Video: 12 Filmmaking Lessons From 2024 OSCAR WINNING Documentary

Well because the filmmakers realized that the impact was stronger if the film stuck to that 20-day window. There is a power in that narrow perspective. As you are developing your films, think about the timeline you want to work on. Does it make sense to have a really defined start and end point that is clear to the audience from the beginning. Like maybe you have the timeline of a school year or tryouts till the championship game. It might not make sense for your film to have a clear timeline, but it can really help ground a film and keep the audience clearly oriented or kind of have a clear orientation of where we are and where we're going throughout your project.
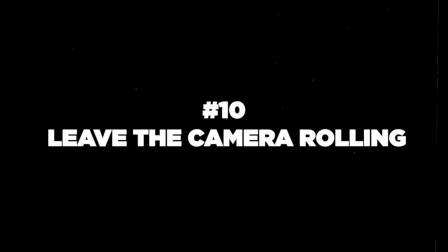779s
The 10th lesson from this documentary is to leave the camera rolling.
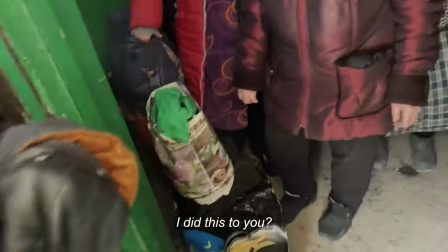782s
Some of the most impactful quotes in this movie happen when Chernov literally drops the camera to his side
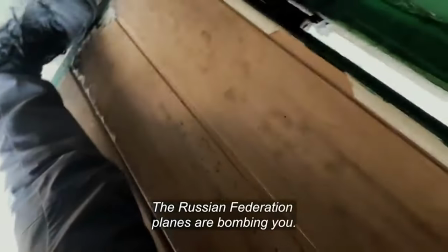789s
with the lens pointing at the ground and he continues to have a conversation with distressed people in front of him.
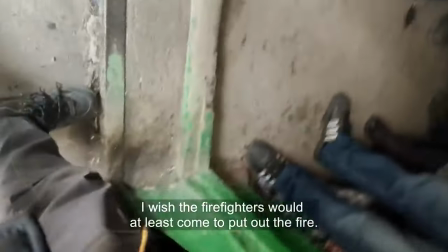796s
Instead of holding the camera and worrying about the composition of a single frame,
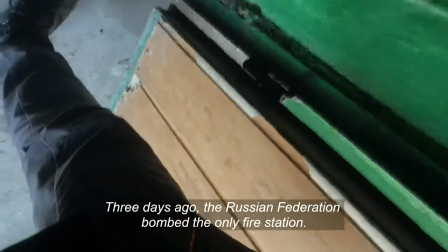800s
he notices that these are moments where he just needs to be a human being and connect with this other person without the barrier of a camera. And at the same time, he doesn't want to miss anything. So he keeps the camera rolling.
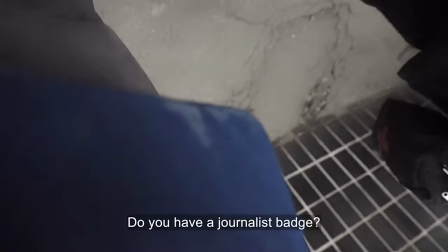815s Can you see the camera? Can you see the camera?
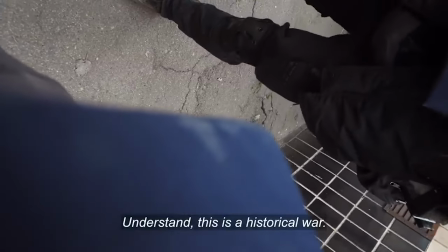821s You just understand that this is an historical war. And you can't document it.
These are the types of conversations that can really find unexpected life in the edit. And the lesson for all of us is don't be afraid to let the camera keep rolling. Don't always cut between shots. Use your intuition to figure out when a conversation is important or if emotions are heightened and just keep it rolling. Don't worry about always nailing your composition of your frame. A line of dialogue can make a film. Let's do our best to not miss it. And speaking of the camera, another thing that I thought a lot about during this film was how the The camera kind of becomes a character,
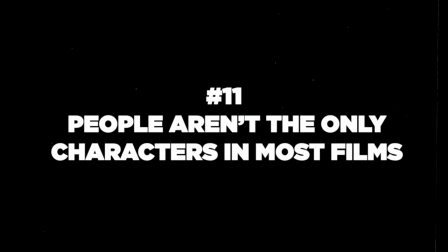865s
which leads me to the next lesson, which is that people aren't the only characters in most films. There are a number of moments in this film when people are very aware that they are being recorded. They call out to Chernov, telling him to film and bear witness. Or sometimes they express frustration that he is filming.
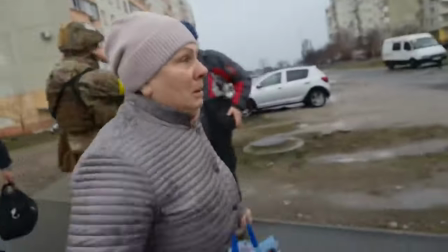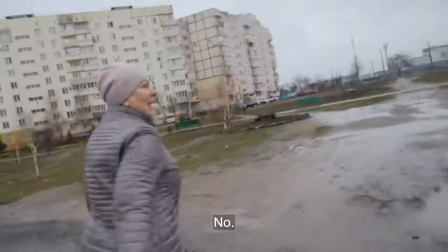In both instances, we as the audience are very aware of the camera and its presence in the film.
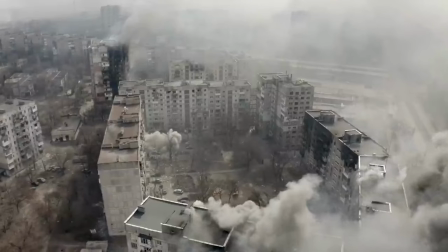909s
The setting of Mariupol is also a character in this film, as we see the city being destroyed day after day. So as you work on your projects, think about what are the elements of your story other than people that also carry immense importance.
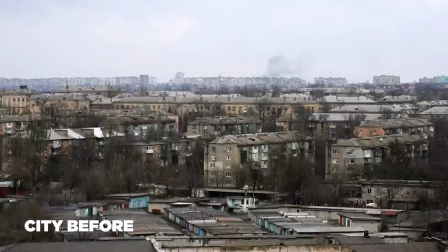922s
These are often tied to the theme of your story. And then think about how can you document the change of those elements? How does the setting change? How do people's relationship to the camera change? How can you tell the story of these elements in the same intricate and complex way that we do for human characters in our film? Another lesson I took away from these moments where people are shouting at Chernov to either film
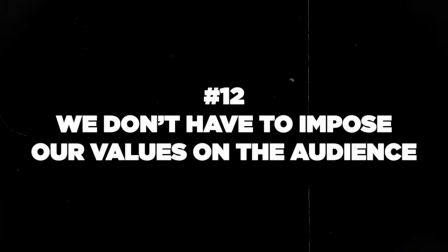947s
or not film is that we don't have to impose our values on the audience.
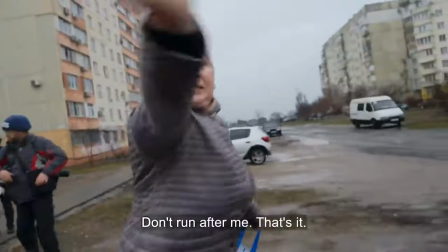951s
Showing the variety of reactions to the camera, to journalists, and to the conflict was an important decision because it's honest. And it also shows that Chernov is not moralizing anyone, he's not judging anyone, he's just guiding the audience through the experience of people on the ground in all its chaos.
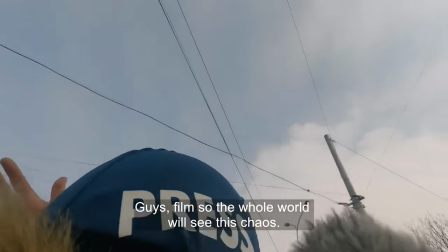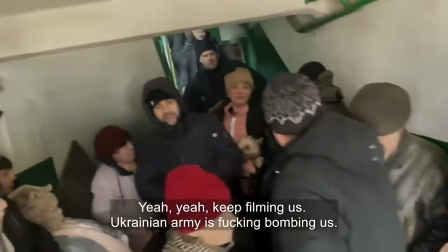As you create films, think about how you can let your images do the talking.